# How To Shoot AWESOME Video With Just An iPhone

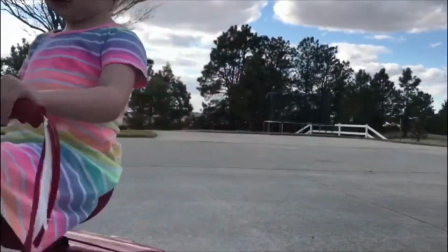[4:02]
To have lighting in the early morning or the late afternoon, and then have a person go into the shade.
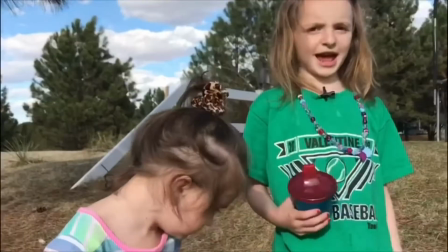[4:10]
You've probably heard of that time of day. It's called the golden hour.
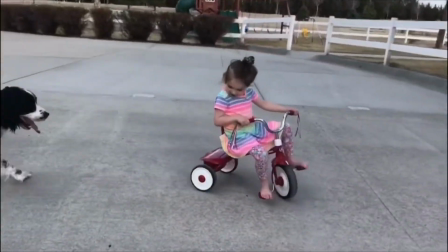[4:13]
But, lighting over the noon hour can be just fine too, and that way people won't squint. If you're shooting your video inside, try to find some natural light, a window.
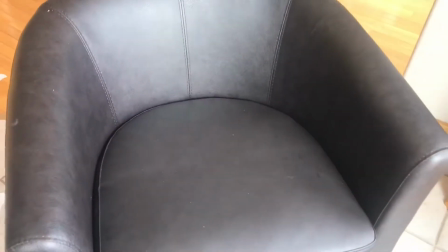[4:25]
Have the person or thing that you're shooting face toward the window. Never ever try to backlight them unless you're going for some special effect. Now, if you don't have large windows in your house or your business, you can invest in an LED light.
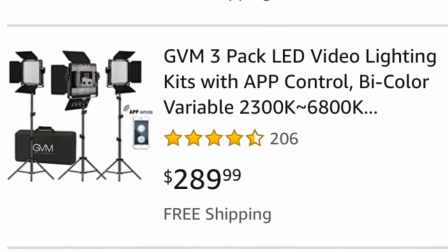[4:41]
I'll post links to some down below in the description box.
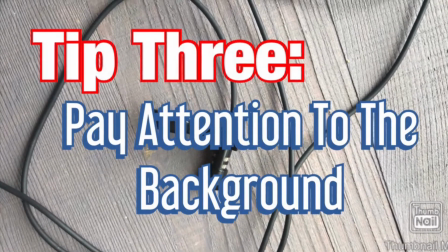The third tip is your background. Now, if you look at online videos, you will notice that a lot of people ignore their backgrounds or don't know what they're doing when it comes to backgrounds. I'll get Camille in to show you some examples. My daughter Evie also wanted to help out.
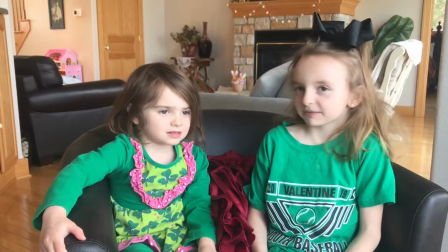[5:09]
So this is the shot that we chose in our house for our interview shot.
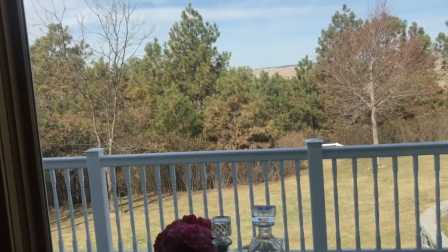[5:13]
Like I said before, you have a window right there, and so you have some good natural light coming in.
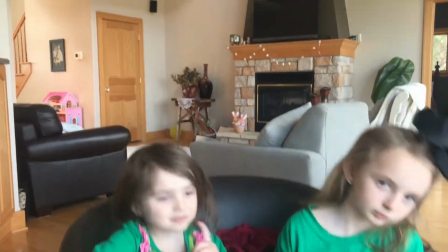[5:20]
You also have a lot of depth of field. You can see far away towards a fireplace.
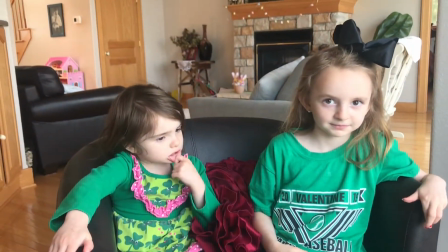[5:25]
Now, so take a look at this shot, and I'll have the girls show some other examples of things you shouldn't do.
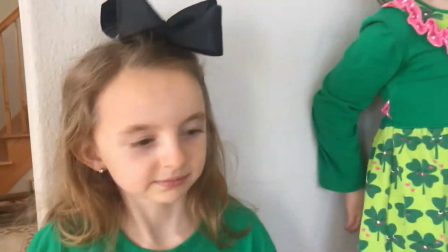[5:32]
You may feel like putting someone just up against a plain white wall, but that's a no-no.
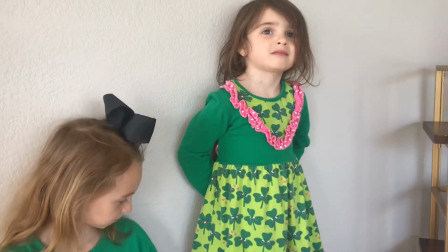[5:39]
You just don't want like a plain blank wall and for someone to be right up against it.
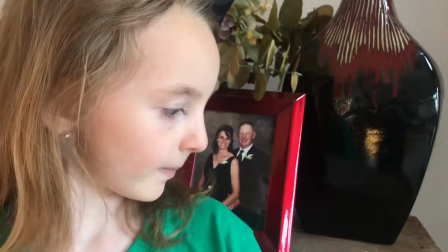[5:44]
But here's also something you shouldn't do. You also don't want to just prop someone up right in front of a very busy background, because that can distract from what they're saying.
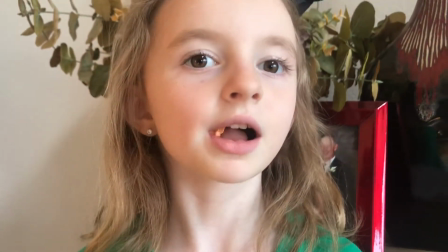[5:53]
And everyone needs to pay attention to what you're saying, right, Camille? That's the point of the video, right?
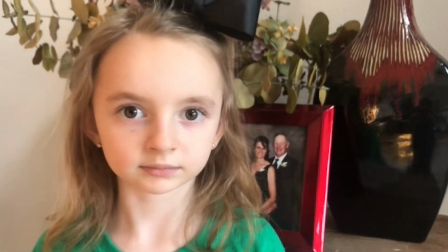[5:58]
We don't have a super busy background in our house, and so this is what I'm using to show you.
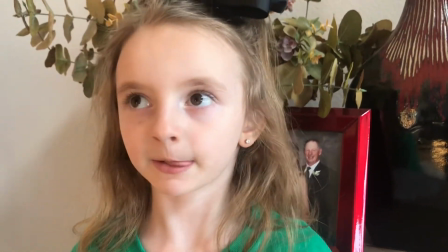[6:03]
But, you know, super busy backgrounds, and sometimes people invest in these backdrops that they think are going to be good, but instead they're just too busy.
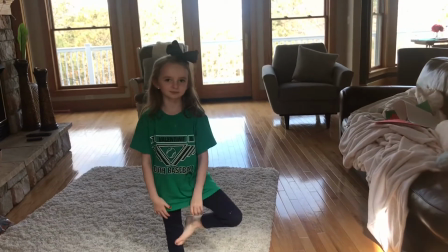[6:11]
When finding a spot to video, you want to make sure there's depth of field,
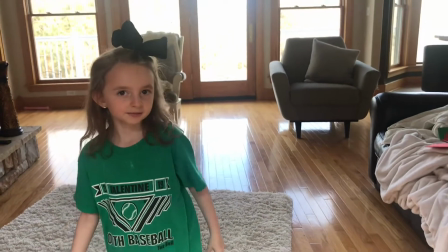[6:15]
so plenty of room to see in the background, not just prop someone up against, you know, a backdrop.
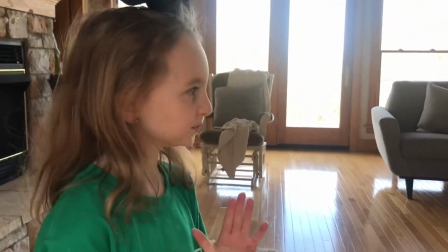[6:22]
But if you've been paying attention to this video, you realize this isn't the best shot either, because there are windows over there, right?
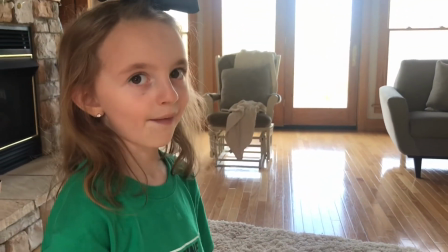[6:30]
So the lighting is not the best, but you do want to make sure there's depth of field. I'll show you the interview shot that we landed on.
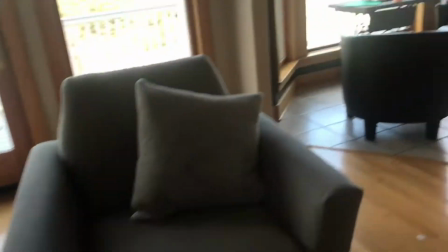[6:37]
Ignore the mess. I cleaned up the mess in the background shot, which brings me to another point.
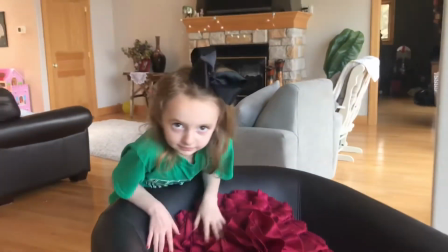[6:45]
Make sure you know what is in the background. Of course, don't have anything embarrassing there, and you might need to do a little cleaning if you're like me.
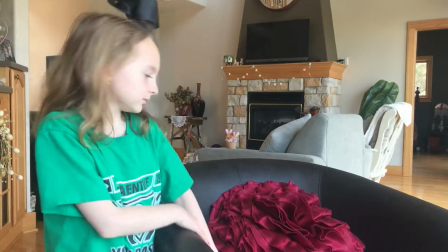[6:51]
So this is the shot that we landed on, because you can see depth of field and all the windows are working appropriately. The fourth tip is your voice. When you're talking through a screen, it's more difficult to capture people's attention and keep it than if you're face to face. So you want to make sure you're speaking with plenty of energy. Of course, this doesn't mean yelling, right? Energy does not equal yelling. Instead, you want to take appropriate pauses, right? So you can add a little enthusiasm and interest by just pausing for a moment, appropriate pauses. You also want to vary your pitch, high and low. You're not interested in this. You always practice this stuff just when you're reading stories, don't you? And you also want to vary your volume. So maybe talk a little louder at some points and then talk a little quieter. And that will hopefully keep people more interested in what you're saying. The fifth thing is content. You want to have an idea of what you're going to say before you get on, so you just don't ramble, even though I do that enough anyways.